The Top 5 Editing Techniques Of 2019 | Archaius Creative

As a post house, we get the opportunity to work with filmmakers all across the country that have each developed their own unique style and brand. Here are the top 5 editing techniques that we see used in 2019.
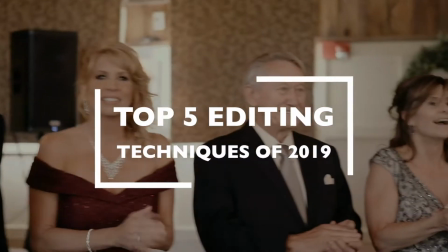One technique that we've been implementing into our edits is a mass transition. This technique helps you cut seamlessly between 2 different clips.
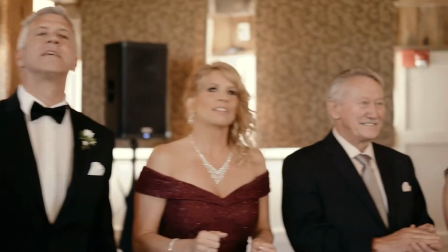0:25 Look for a shot that has an object that's moving through the frame that you can mask behind.
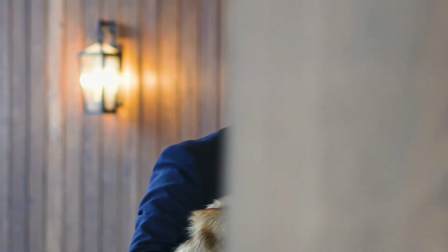0:30 Also, when you're shooting, try to keep a theme in the camera movement so that way you have multiple clips that work together. Can't bear to part with 2 great shots, or have a shot that needs a little more depth. Why not incorporate multiple clips by using double exposure?
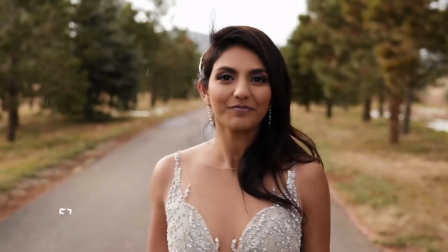0:46 Layering footage is a great way to showcase multiple cinematic shots without having to use faster cuts, or it can create a more impactful visual moment. Double exposure can be a great way to transition between subjects or locations without having to bring in that good old cross dissolve. Similar to double exposure, light leaks can add some really interesting effects to your footage.
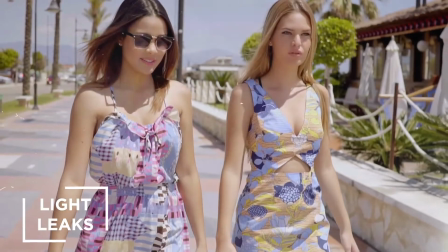1:06 Adding overlays such as lens flare, grain, and film bird can really add to the overall production value of your film. As with any of these techniques, you really need to be careful not to overdo it so that these moments really hold their weight and stand out against the rest of your film. A great way to amp up a clip's energy or add drama is to incorporate speed ramping.
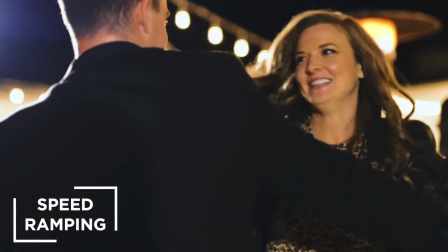1:24 This is best put into practice with higher frame rates on subjects that have eye-catching movement.
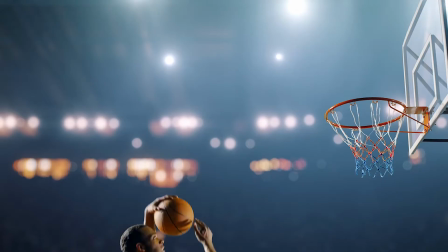1:29 So think about filming certain aspects at 60 or 120 FPS to open up this technique in post. This last technique is called the in-camera transition. All of the previous ones have been about manipulating footage, and this one is more about a collaborative effort between the videographer and the editor.
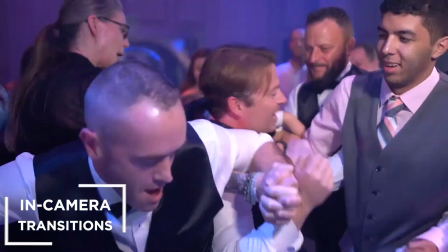1:45 So this really blurs the line between cinematography and editing, where the viewer is kept on their toes or is able to be seamlessly transitioned to a new scene. So what this means for the videographer is really thinking about the edit and shooting with intention.
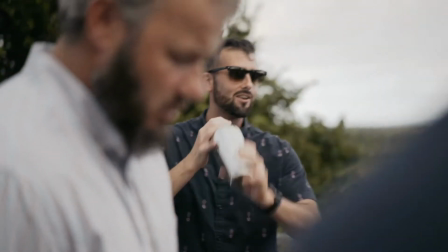2:00 That way, when the editor gets their hands on it, they're able to make a really great and engaging film for the viewers to watch.
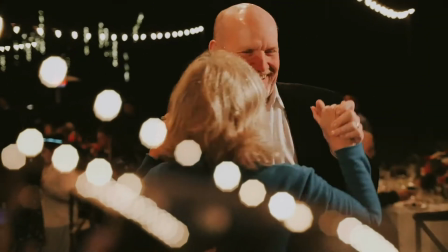2:07 Which of these techniques was your favorite? Let us know in the comments below, and for walkthroughs on how to implement each one into your next editing project, make sure to like and subscribe.